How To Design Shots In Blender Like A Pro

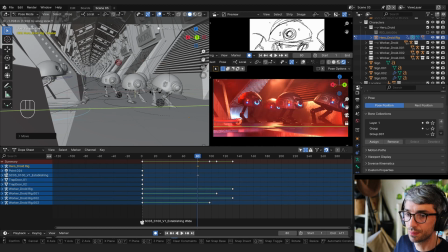come in like this and hit these guys. So now it's gonna be tricky not having this feel like a flash frame.
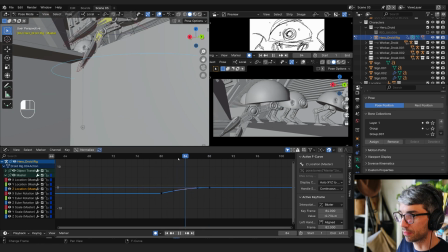And seeing this makes me think maybe I'm gonna have that problem with this angle. But one thing that we are gonna have happen is the camera's gonna pan. So as he comes in, maybe a couple frames in, 1, 2, 3, 4. So maybe right here, the camera operator starts to react.
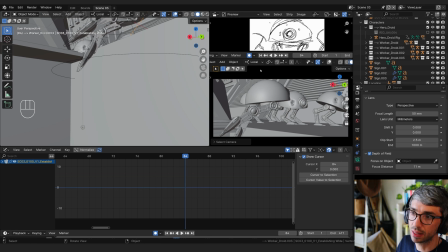So I'm gonna select my camera. I'm using Shift B. That's a hotkey that I've set up for myself, by the way, with select active camera. You can right click and add shortcuts. So I set a shortcut for that. And now let's grab the camera.
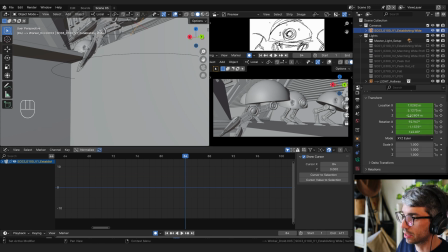And I'm going to let's see, set a keyframe. So I'll just hit I and I for the location rotation. And I'm going to come forward there. And in local, I'm going to rotate on the Y and come around. And so, okay, now we're running into this problem where we're seeing the side here.
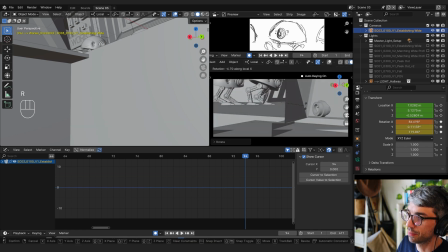This, I think, because they're going to kind of crash and tumble down a bit. So set that like this. Okay, so now we need to solve this. I can keep pushing my clipping plane, but I don't know if that's going to give us what we want. Let me just push it out. We'll try. Sometimes you can get lucky with clipping plane,
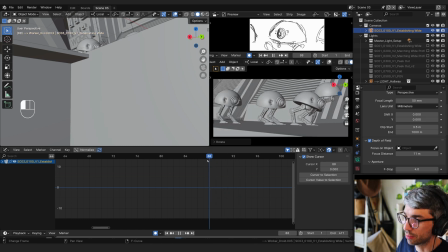but sometimes it just causes too many other problems and you have to move your camera. So it's okay. He's not getting clipped. Nothing else looks to be clipped. I think maybe we're all right.
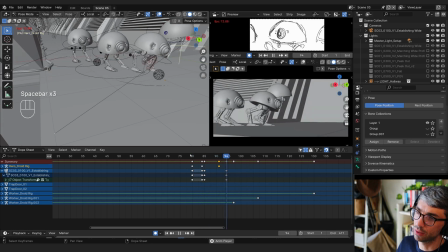All right, I don't think this is going to work. I don't think this is going to work as well as I thought it was. And this is a classic example of storyboards, having a function
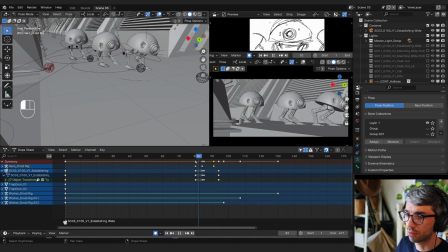and they achieve that function, they work, but then when you get it into 3D space, it stops functioning. And part of it is this is moving so quick, right? But when you look at the boards, I'm just seeing still moments. Like he holds like that for a few frames, and then he holds like that for a few frames. You really get to read the action.
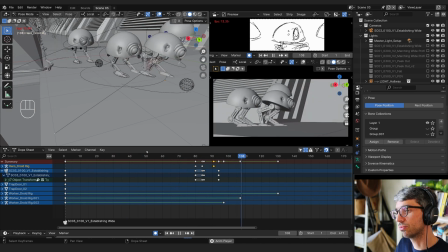Here, it's pretty quick. So we might need to readjust the camera.
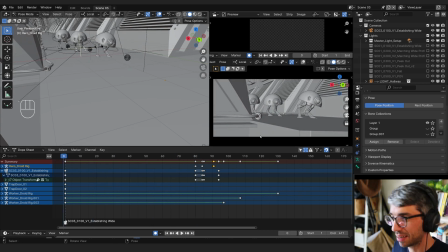And I can, we're getting clipping issues here. Okay, so I don't think this camera is very successful for us, but that's okay.
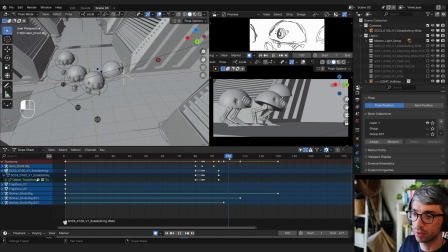Let's keep blocking this action out real quick. So he's going to come up, shoo, boom, and then let's just get, maybe we'll get a final post right here.
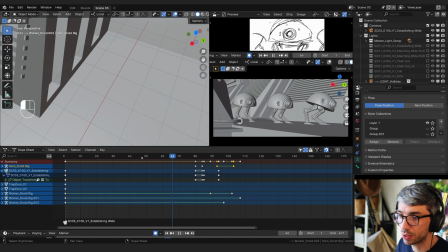So when you're going through this process, you know, you might often come into situations like this where you can see that the board worked, right, in a particular way, but part of why it works because of these still hold frames, right, where it's just like a moment in time that's held, and then you see the next moment.
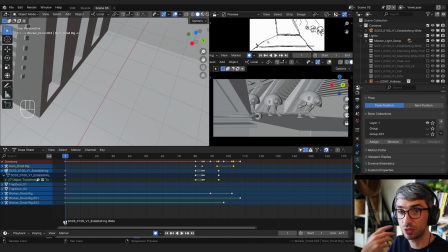It's just easier to read. Sometimes when you see that in motion, it begins to fall apart. The other thing is the idea behind the shot makes sense,
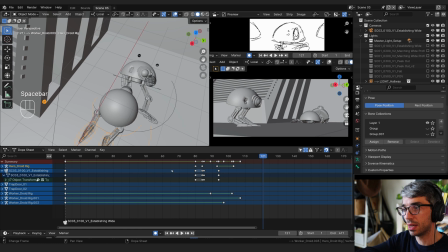but then the way it's being executed breaks down because the information that's important is not super clear, right? So let's think about how we can adjust this camera.
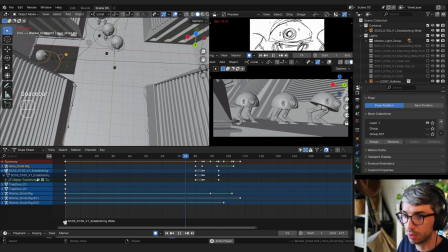I feel like the blocking, like if we just look at the top-down view, I feel like the blocking makes sense and is pretty good.
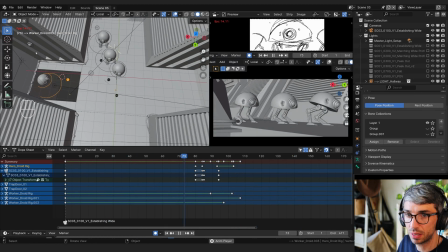The timing might be a little off. We got to bear in mind our frames per second is pretty low there.
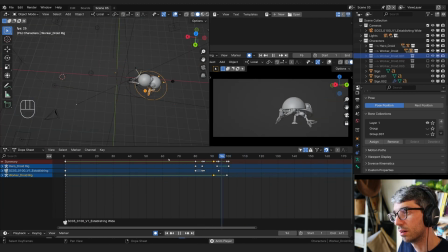Yeah, I feel like the animation will work within that amount of time that we've allocated.
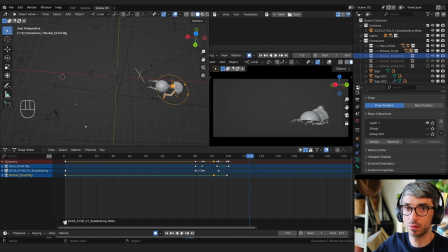So these poses may not work, and the way the animation plays out needs more, but the gist within that block of time, I think, feels right.
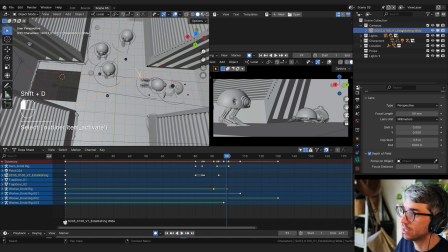So maybe we'll keep this camera, and I'll Shift D, I'll click the camera and Shift D to get a new one. I'll go back to the beginning, and with this new camera, make sure we're looking through it by clicking on the green camera icon,
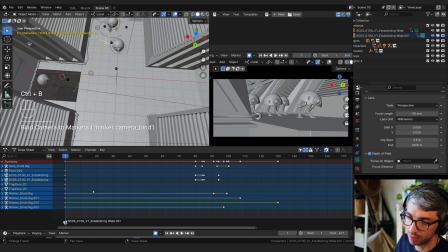and then I'll come down here and Control B. Actually, you just have to select it and hit Control B. That's all you need to do. Now with this new camera, I'm gonna come here and think about maybe coming up, or maybe let's make the shot all about what it needs to be about, which is the door. You know, maybe we need to see this.
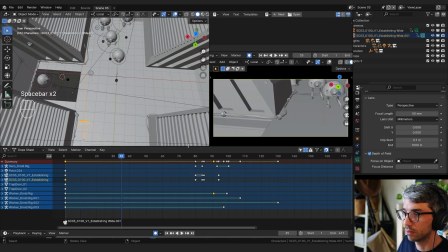Like, how does it play out? Let's get rid of the keys on this camera.
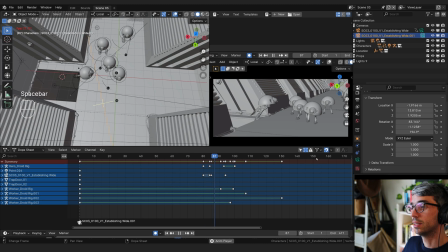Yeah, maybe that's kind of funny. That was interesting. Like, yeah, there's some comedy here to be had. They're walking. That's kind of funny, like going off camera. And then they're going to turn.
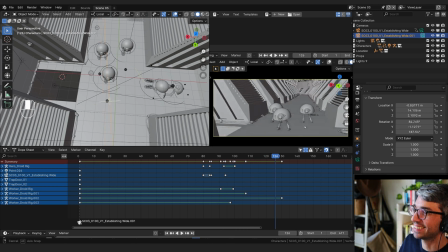Yeah, let's do that. That's good. Happy accidents. Love it. Let's come back maybe a little bit further. Center up maybe on the hallway a little bit better. Although it is nice favoring the door.
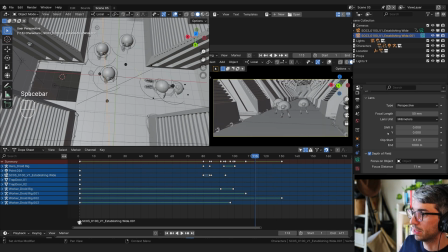We want to make sure we see plenty of him. Let's try punching it a bit closer, maybe a 65. Yeah, I feel like the tighter we are, the funnier it gets. I might try that.
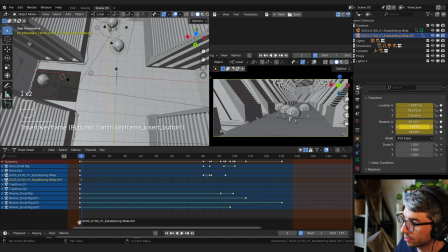Let's try this. All right, so I'm going to set key here. Location, rotation. Back. And then as they come close, the camera's going to do a bit of a tilt. So I think I might like up till this point, come down a little bit, keying back on.
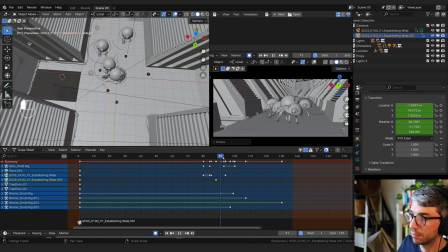So like panning down, and then when that comes, let's react to it. So let's come over here. Just a little bit, like the camera guy's like, what? I feel like this is good.
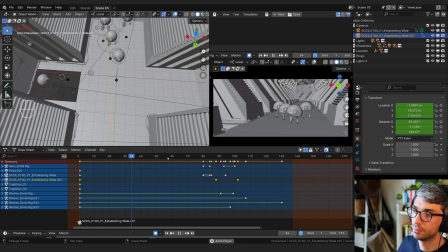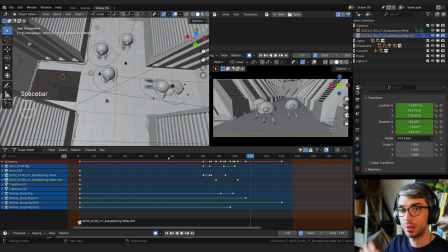There's a lot we can do to refine the animation, not only the camera, but the characters as well. But in terms of a rough blocking pass to kind of figure it out, this is a good solution. And I'm really happy with it.
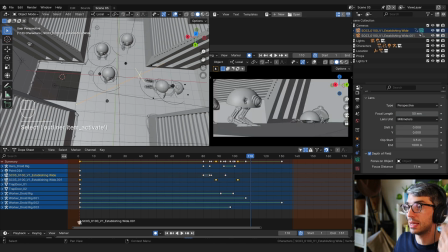I think this works way better than the original angle, even though the original was cool and neat, you know, but I feel like as far as storytelling goes, this one's communicating a lot clearer. That's a big part of learning and development, is knowing how far you can push something.
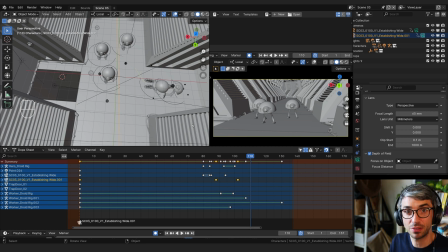So I hope watching me push this stuff is helpful and that you're able to learn more about this process. Please let me know what you think in the comments below. If you've got any questions about today's tutorial, hit me up. And please consider joining over on the Patreon. Now, if you join on Patreon, you can get the project files.
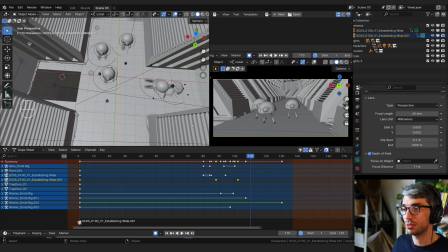This project file right here will be available on Patreon. So this scene with these characters and as I'm working through it. So if you want to join at the second tier and up, you can get access to that. Plus, you can also get access to the full uncut version of this tutorial, which is about an hour and a little bit long, like hour and 20 minutes, something like that, hour and 10.
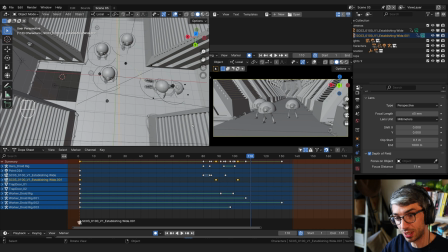And it's a full me just uncut going through everything and animating this and putting it together. So if you enjoyed this tutorial and want to get a lot more, head over there, or you can join on YouTube and find it there too, if at the All Access Pass level on YouTube and for memberships.
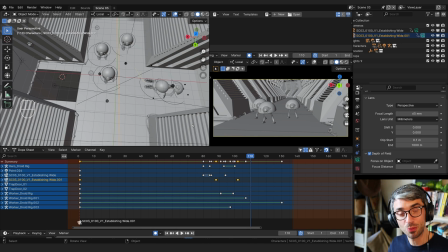So join up. Thanks so much to everyone who supports this channel already through Patreon and YouTube. And thanks to you for watching all the way to the end. You're amazing. I'll catch you in the next one. Until then, have a great week. See ya.